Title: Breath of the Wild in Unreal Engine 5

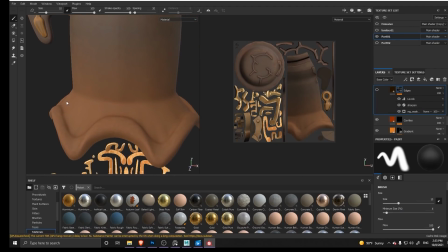8:16 For this layer edges, what it does is that it will add some darker parts on the inside.
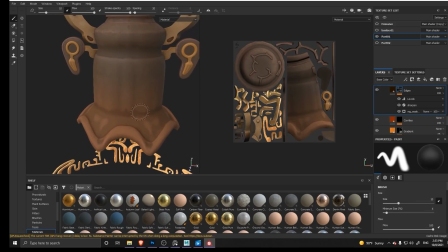8:22 So that will kind of create the effect that the edges are lighter. I did decide to go a little bit rougher on this one because I wanted
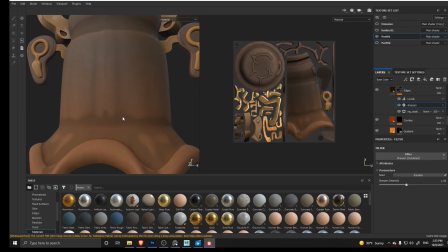8:32 those edges to make it look like it was out in the rain for a long time.
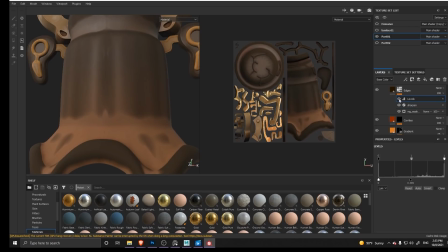8:37 I could probably play around with the levels and soften it up a little bit more.
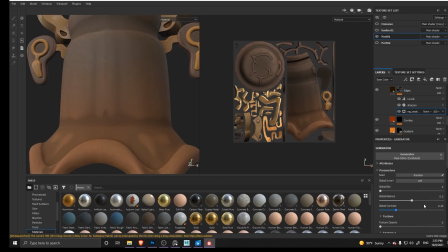8:42 Just a mask editor that I play around with the balance in and some of the contrast. Just added a sharpen in there, and I used the levels to invert it.
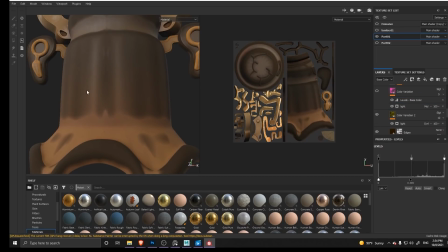8:56 After that, I just added some color variation. It's just a light generator that I played around with, and this is just to add a little bit more of a different color in there. So I have yellow and pink going on.
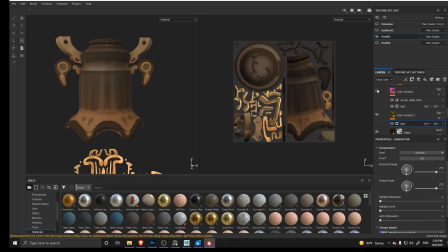9:09 For the color variations, I didn't want it to be anything too jarring, so it's a pretty a slight touch in there.
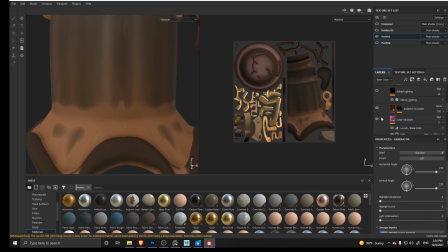9:17 And then after that, I just have some more ambient occlusion just to make it pop a little bit more, and a baked lighting that is just a filter.
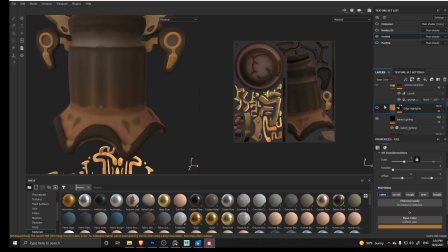9:27 After that, I went back in there and started refining some of the edges. So now I have some more yellow going on in there, and I added some more texture definition.
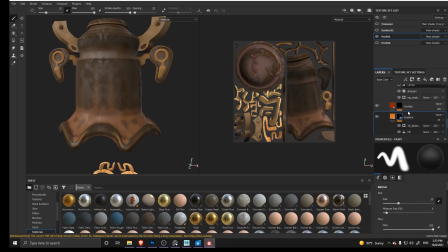9:39 And I just noticed that I never turned my levels back in there. There we go. That's better. For this texture definition, it's just a grunge.
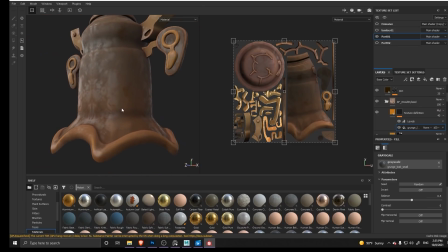9:53 I picked the leak because, again, I wanted to make it look like it was there in the rain for a while. and
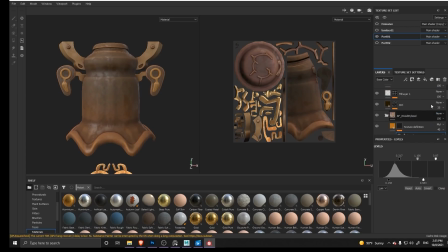9:59 I just play around with the levels. And after that, I just put a dirt in there.
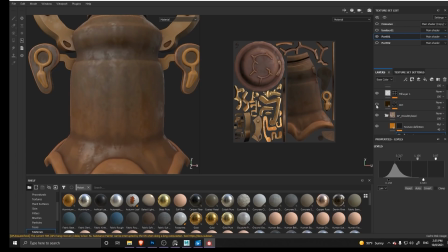10:05 Very slight difference, not a lot.
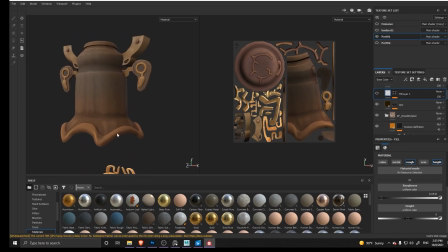10:08 And for this part right here, it's just a roughness change, because up to this point it was looking pretty rough. So I decided to add some areas that looked a little bit wet.
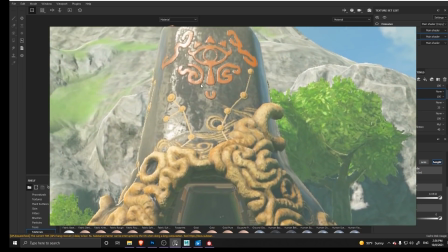10:20 And the reason why I did this was just because that's how it looks like in the Breath of the Wild original shrine.
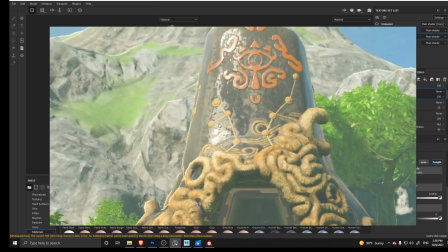10:27 Again, I didn't base my material that much out of it, but I still wanted to stay at least a little bit consistent to what we saw inside of the game.
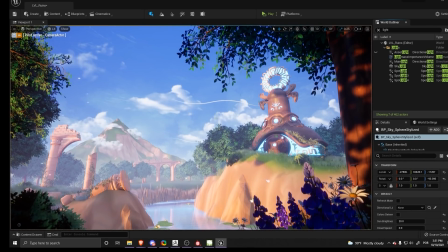10:40 Alright, so now we can jump inside of Unreal Engine. To start off, I would like to talk a little bit about the light that I have going on in the scene. So first of all, I'll turn everything off and we go each one of them separately.
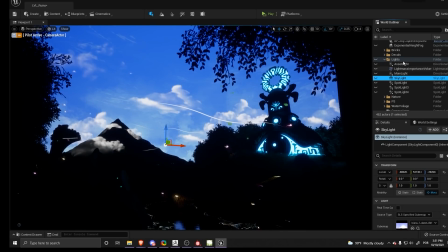10:58 Alright, so to start, I have my skylight.
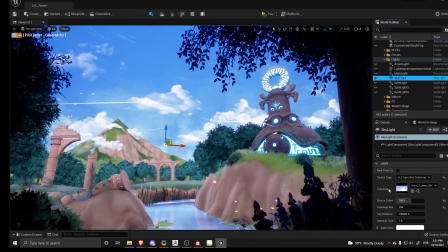11:04 With my skylight, I have an HDRI in there that is kind of a golden hour. I picked an HDRI that had a little bit of purple going on in there.
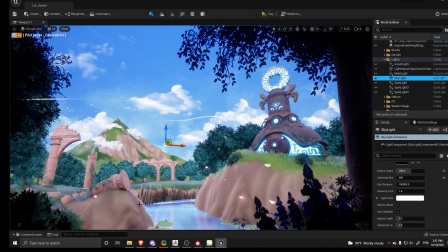11:16 The skylight will be filling some of the shadows with a purple tint.
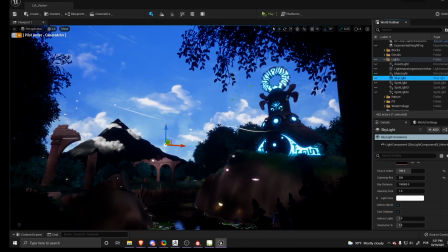11:22 So I think you can see it especially well around the street once I turn that on.
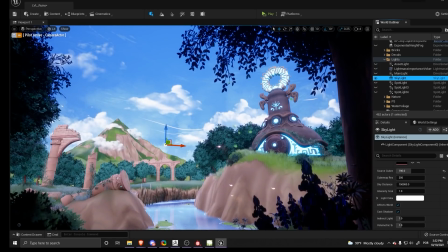11:27 There will be a little purple tint going on in there. My skylight is not that intense. I just left it on 1. My main light is truly just the sunlight, the direct light. So the skylight is there more to soften the shadows and make everything look more natural.
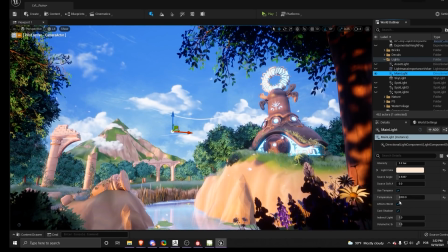11:46 For my main light, I chose to go on it by using temperature. The intensity, it's not too high at all. It seems a little bit too bright at the moment because I don't have my fog turned on.
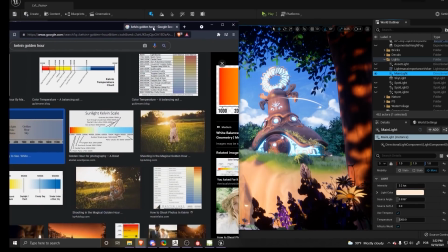12:01 I went for it using the temperature like I mentioned, so I have it pulled up right now.
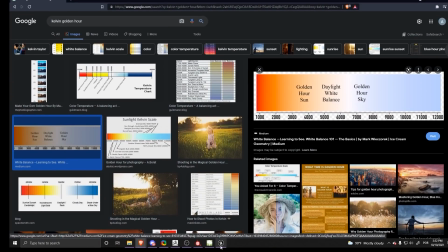12:07 I recommend that when you're using directional lights inside of Unreal Engine that you try to use temperature, because overall it will just give you some more natural results. The lower the number is, the warmer the light will be, and the higher it will be more bluish and colder.
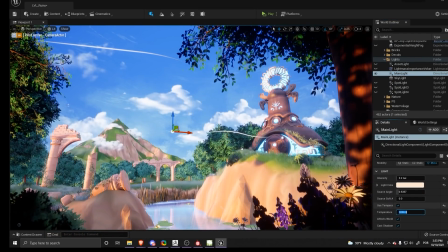12:25 So my light is at 3200. If I change it to, let's say, a 5K, like I mentioned, this will make it colder. And if I do it like 2000, it will make it even warmer.
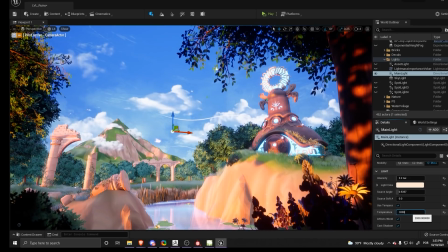12:40 I think that 3000 is around good enough for my scene, so it's not extremely vibrant, but it still have a good warmth to it. So right here, I have my explanation of height fog.
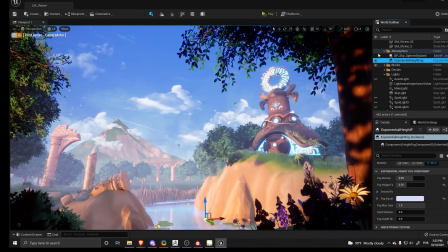12:53 And the way that I went about my fog, I didn't want it to be too dense,
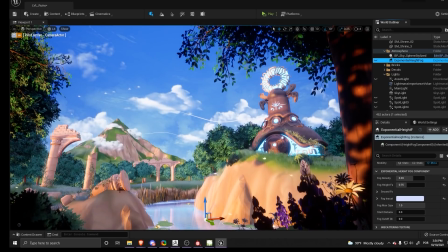12:59 but I basically focused the fog more in the very background.
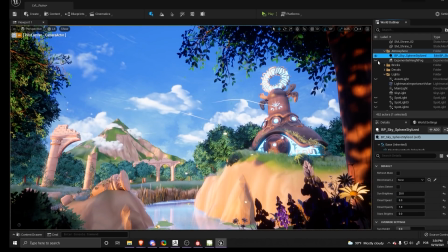13:04 And that helped me to have that effect that the foreground is darker,
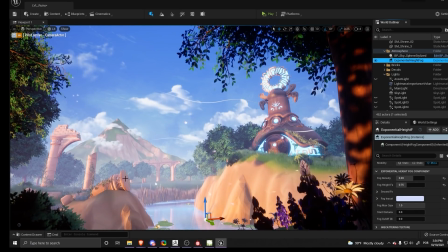13:09 the middle ground's kind of in between, and the background is lighter with the fog. Looking at it now, I do think I could have separated a little bit more and have the background and the middle ground a little bit more separated and a little bit more defined.
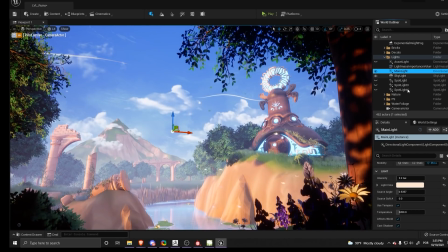13:25 Another thing that I did on the lights, and you guys can see right here, is that I placed 3 spotlights. This one right here is to soften the shadows on the front, because by default I think they were a little bit too dark and I couldn't really see the details on this foliage.
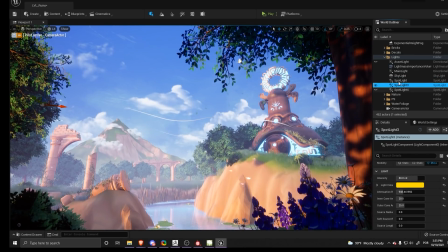13:42 The second light, I don't remember what I had in this. And then on my third light, it's basically to brighten up my shrine right here and bring a little bit more of attention to it.
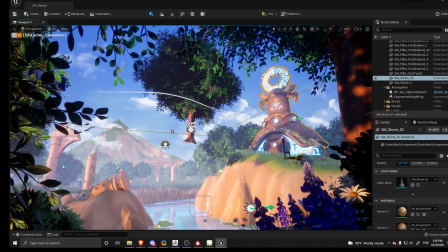13:55 Besides that, another thing that I did with my lights is that I placed some trees around. So let me turn on and off the game mode. Those trees are there mostly to shape the shadows a little bit more.
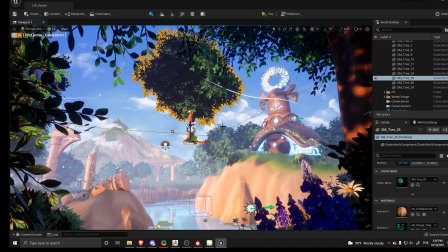14:09 So as I move it, you guys can see that this tree is by making this top a little bit darker. So inside of Unreal Engine, if you want to do something similar, you just need to select the object that you want to cast the shadow.
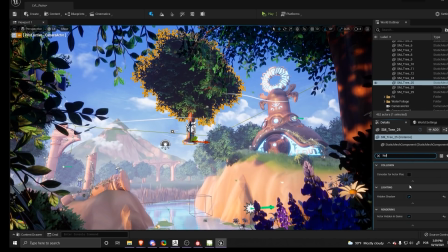14:24 And after that, go on details and just type hidden and just turn on hidden shadow and actor hidden in game. And once you get in game mode, which in Unreal you can activate by clicking on G,
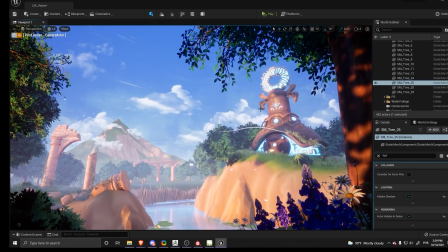14:38 the actors will disappear, but we are still going to have the shadow.
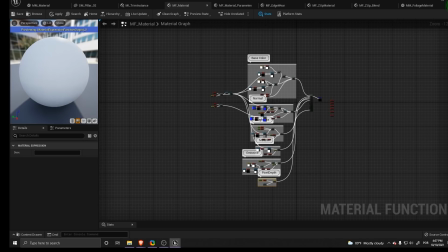14:45 Now I'll talk a little bit more about the shader that I have used on this piece. This shader is a little bit complex and I'll try to explain it to the best of my ability. However, before I get to that, a little bit of a disclaimer.
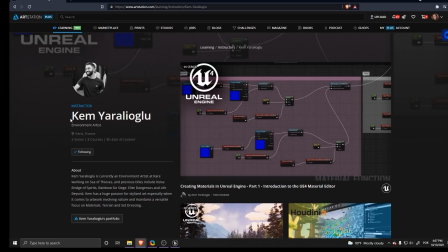14:58 I made this shader based out of a tutorial by Ken Yadalioglu. I believe that's how you say his name. He's probably the second person whose name I butchered on this video, but all credits to him for the shader.
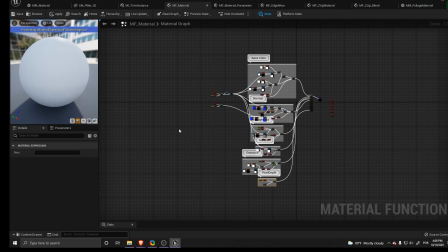15:15 I did tweak the shader a little bit based on what I needed. I will be zooming in on each one of the sections in case you want to have a better look at it.
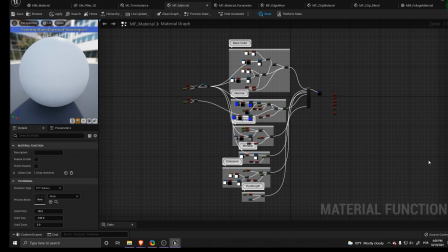15:27 But basically, the way that this works is that I have all of this in a material function,
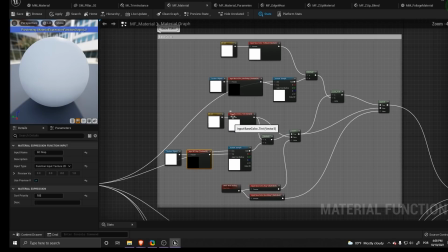15:34 and all of those are small little function inputs.
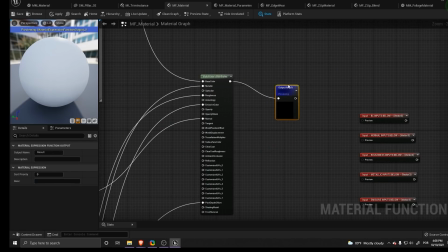15:42 And after that, I just have a make material attributes right there.
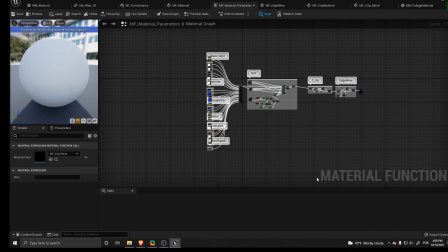15:49 And then I have a second function.
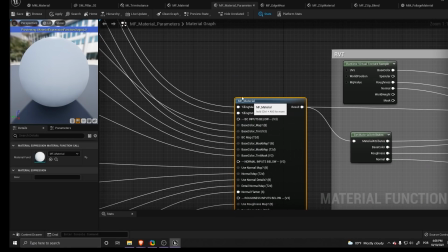15:53 And this is the point that I basically do a function call to the MF material.
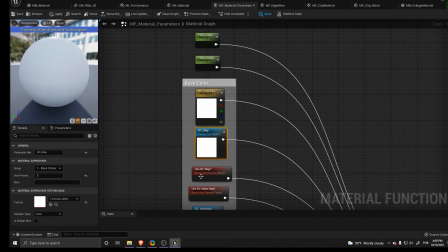16:02 And I connect all of the parameters in there.
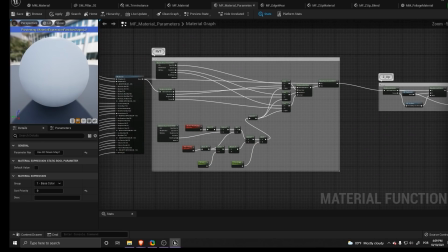16:07 From this one is the part that I start adding some big quotation marks secondary functions.
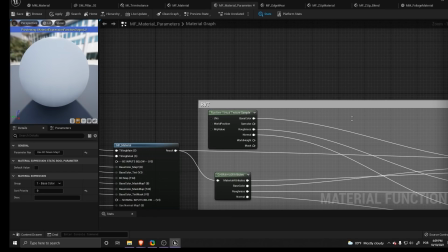16:14 So for my environment, I do have runtime virtual texture. I will show it a little bit more here in a bit.
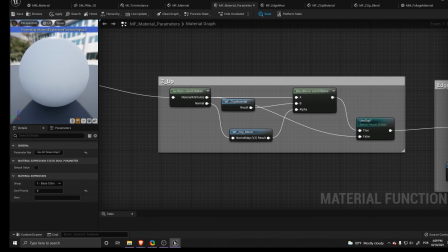16:20 I also have a Z up that will add some materials based to which face of the asset is looking up.
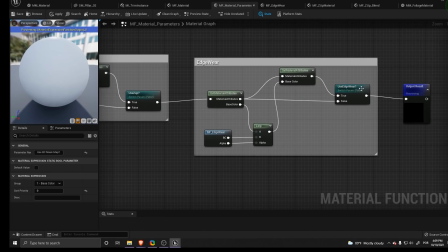16:28 I'll show it a little bit more here in a bit as well. And I also have an edgeware function right here.